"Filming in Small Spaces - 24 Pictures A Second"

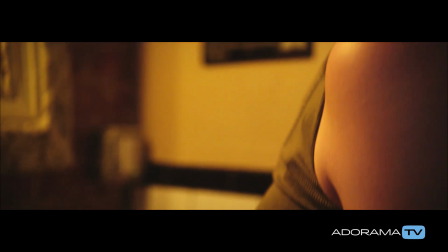252s
The choice to shoot anamorphic allows us to open up the spaces in a more cinematic way. Setting for the next scene, done a little repo and got a little bit more depth into the room.
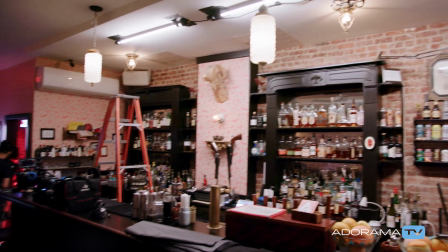262s
So we put light in Z space, so away towards and away from the lens. One other way we used it to make the space feel larger is putting the lens closer to a foreground or midground element.
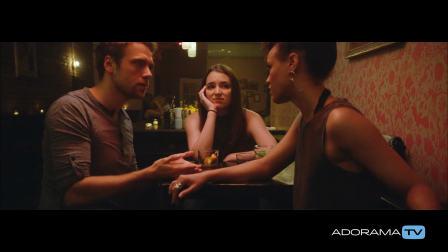274s
That space that can often be underutilized in small spaces really makes a room feel larger.
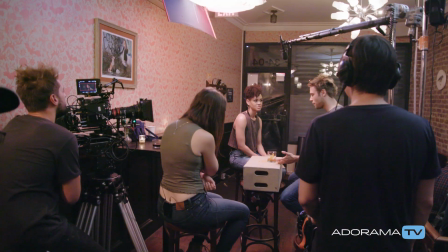279s
So while these tricks work great for the master shots and the wides and the main coverage, they don't always work in the inserts or character coverage of the piece.
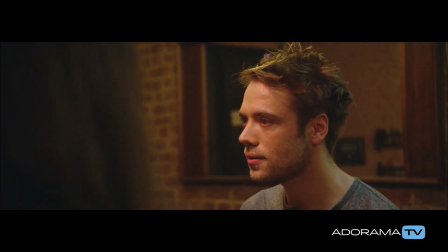288s
So you may have to cheat your shot a little bit, move somebody away from a wall, but just be aware of how far you can push it. packing up.
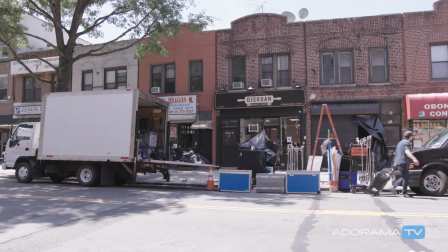296s
We're done with the bar location. Location for the apartment that we're shooting this afternoon just called, and they are just text, and their water's off in the building today for some reason. So we have 15 people going to a location to shoot. It doesn't have a bathroom. We're here in Chinatown for our last location of the day. We're unloading in an illegal spot, and we got to keep moving and get this done with now because the traffic cop already told me we have to leave.
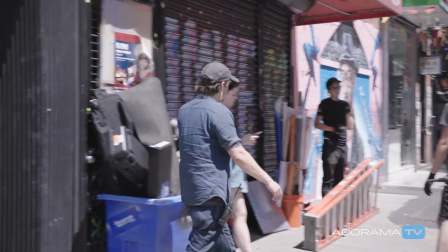319s
Before you unload your truck, you need to have a plan, and you need to communicate that plan to your crew and to your actors.
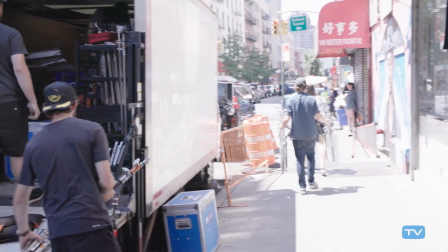326s
Where's grip and electric going to go? Where's makeup going to go? Where are the actors going to be held? And what is your first shot?
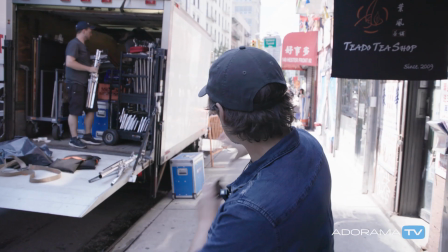332s
My plan is just get it off the truck, staged up against the wall so we can send the trucks away.
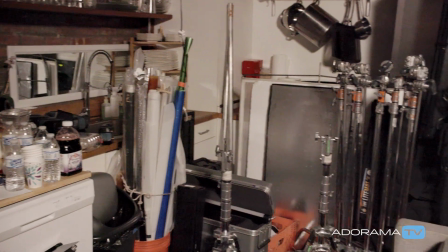336s
I gotta go. One of our last scenes, shooting in a small location. Gotta plan out the best you can and then rock and roll.
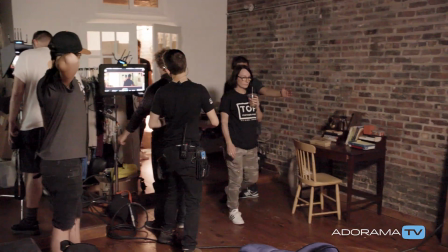344s
So let's see what we see. Let's just clear this area and let's see what we see and what's in the frame.
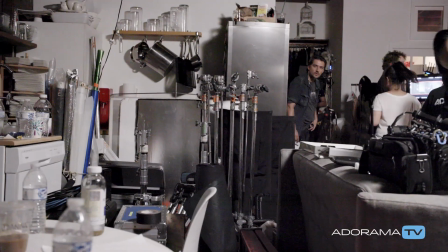351s
Rehearse this, guys, so we can see what we need to move. All of a sudden, this is all in the frame now and you have to move everything. So it requires a lot of planning and a lot of just kind of maneuvering. We had to be very selective with what we brought up from the truck. And basically get everything we need off the truck, get it up here, and not have extra stuff lying around.
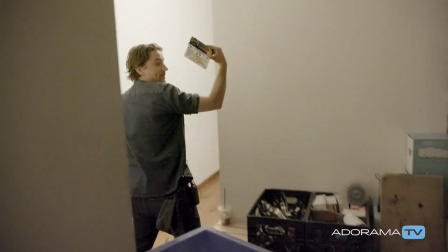371s James. Shooting, take two.
Just finished up. Shooting in small pieces is very tough. This location was always going to be difficult. We had a planned load-in that they executed very well, so they only brought the gear that they needed. The sky panels were easy to rig in rafters. High ceilings is very advantageous because small space with low ceilings is very tough. We had the mini, so it really allowed us to work within those environments. Super lightweight, super easy to load in, load out.
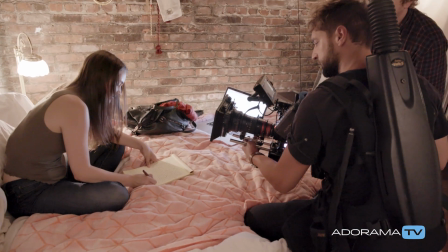399s
We used a little bit of the easy rig. Probably do that all day because it's so light. We may do with small spaces and, you know, fast location changes. Very fun to have been able to put together, and I'm glad we were able to pull it together so quickly. And I hope you guys learned something while we were shooting this about how to work small spaces.